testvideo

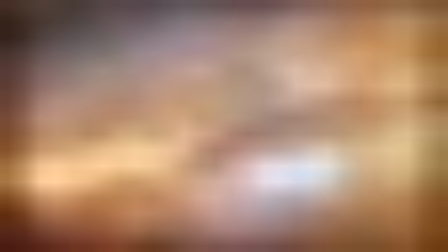Hello everyone and welcome back.
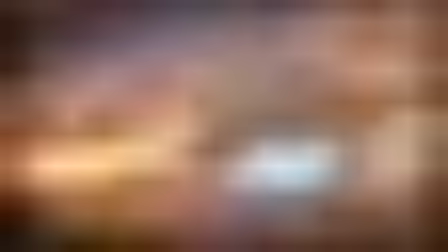So I wanted to go over a few shots and try to break down the elements and what's happening and the idea behind it.
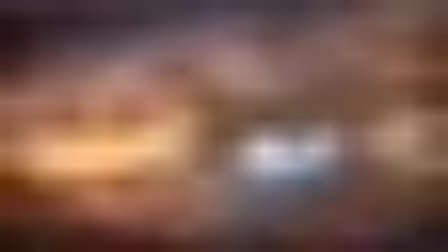So as I was saying in the previous weeks,
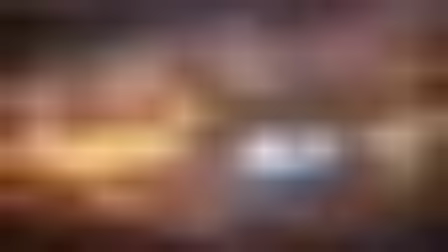what I started with was actually this shot or this environment, and I wanted to render it from the front.
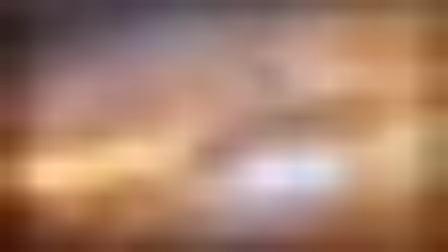But I realized after a couple of weeks that it's not feasible for what I can afford.
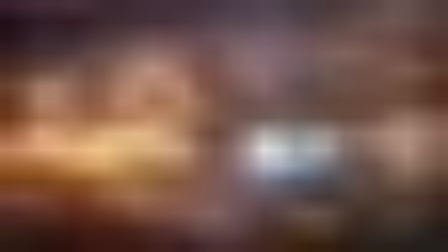It's really complex, and I dropped that idea. But I was able to salvage this shot from the top,
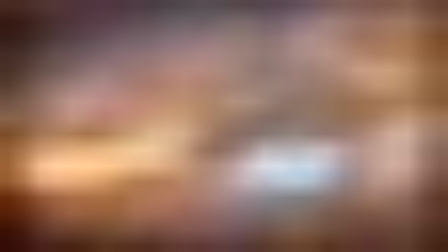and I wanted to break down what's happening here and what I was trying to convey and how I conveyed it.
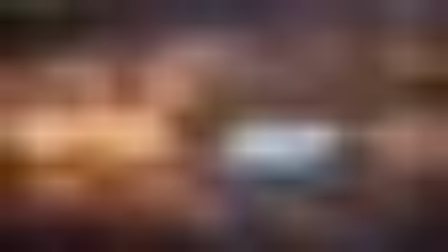So my idea was that the collapse is going to happen behind this.
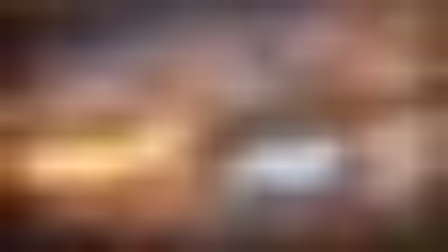So behind this, the spaceship, that's where it came from, and then the ground collapse happened on the right side.
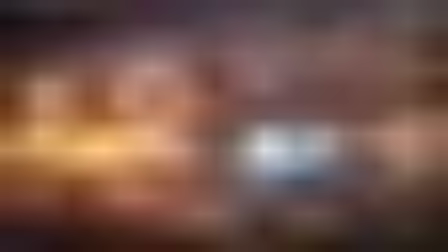And to convey this, I
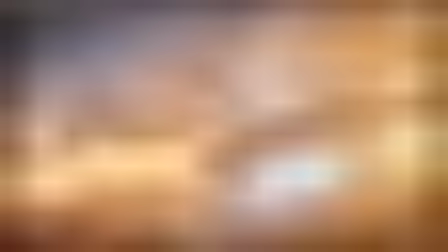tried to keep the colors of the shot very similar to the previous one, to feel that they are connected. Some of the elements are connected. This could have been done a lot better, obviously, if we kept the same colors of the lights, the fire, the save moment,
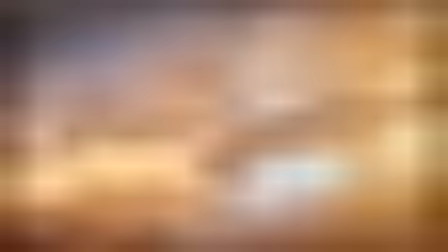and maybe added some of the lava into the other shot to create the connectivity for the viewer to and help them build the link. At the moment they feel a bit disconnected, but I tried my best with what I had to make them feel connected.
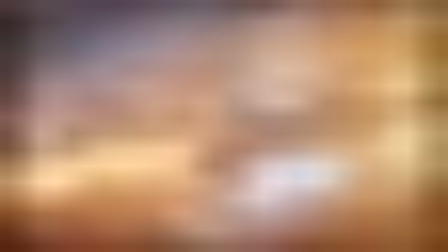So the first thing in this shot, in the beginning, this is the first frame,
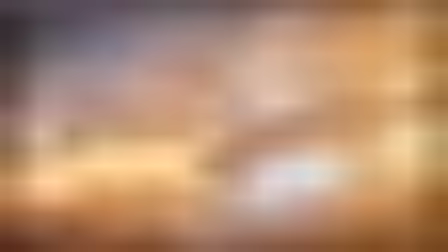you see that there is a huge light here and a huge orange source. That's to mimic as if the crack happened behind it and it's still glowing super bright.
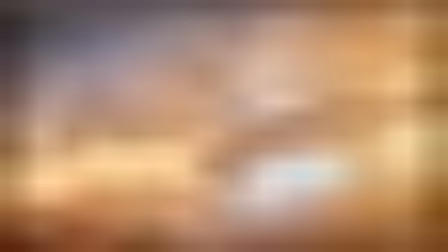So I wanted to show that. Maybe I should have reduced the intensity of this area a lot more to show that we're still living in that environment and the ground collapsing is the source of all of this,
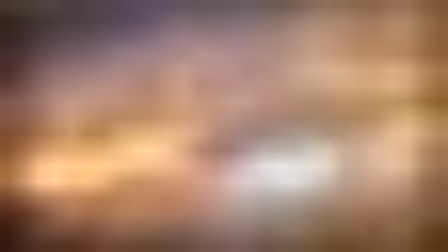and then as it goes forward it's gonna lose that light because it's traveling away from it.
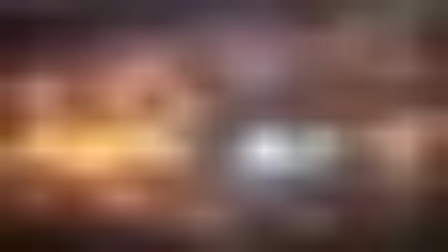So that's the first thing.
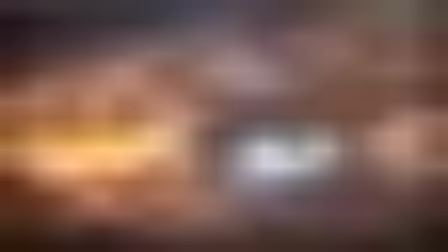The other thing that we have obviously is the fire coming from the cracks, so that's a language that we already used and it's gonna help connect. And because of time constraints, you will see that these cracks are actually,
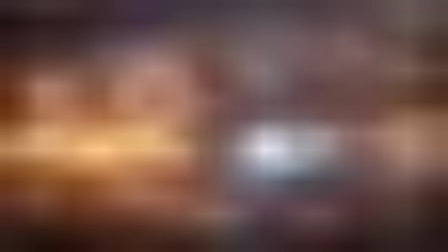the fire is actually aligned nicely and there is sparks from them. So all of this are individual sims.
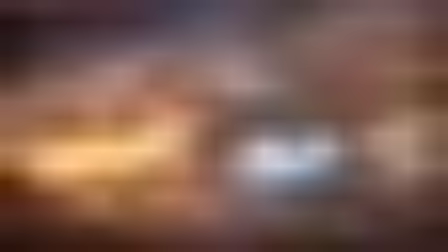But here on this side, you see the fire is not following the cracks because I didn't have time to run it. And I just mirrored, it took a couple of elements, shift them and place them.
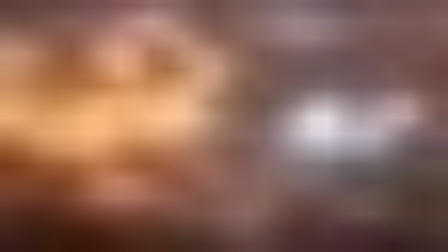They were not, they don't make a lot of sense. But you can see the cracks here in this shot.
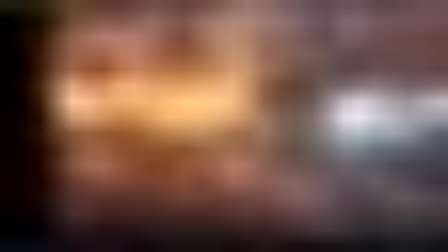So that's where the fire should have been coming from if I had time to do all this.
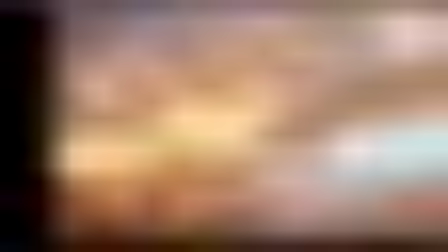Now, what else is missing from this shot is some kind of smoke sim inside the lava,
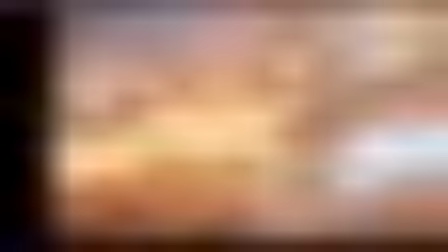and because the camera is moving this way, when I finished rendering,
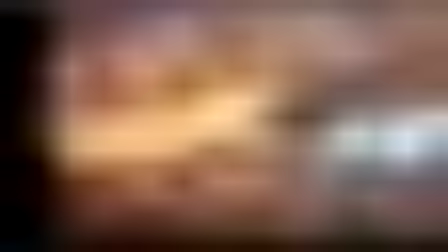I realized that the lava movement is not working well because the camera and the lava are going against each other, and they basically they what's the word, they contradict each other, or they
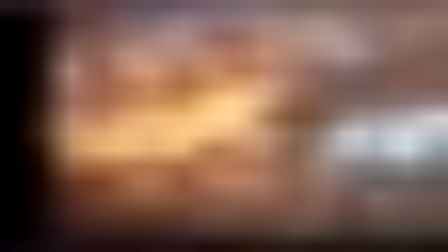what's the word, I can't remember the word, they negate each other. So the movement of the camera, the movement of the lava, they negate that and it feels like it's static, but it's actually moving.
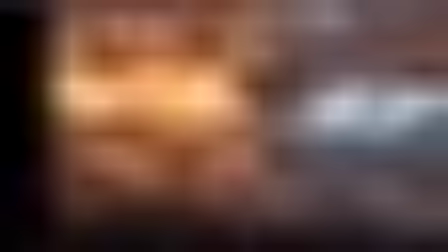And then there is a lot of smoke elements at the top layer.
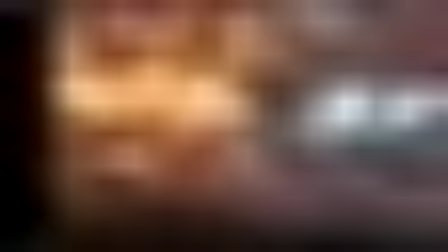No, this smoke, all these elements are actually from the previous shot.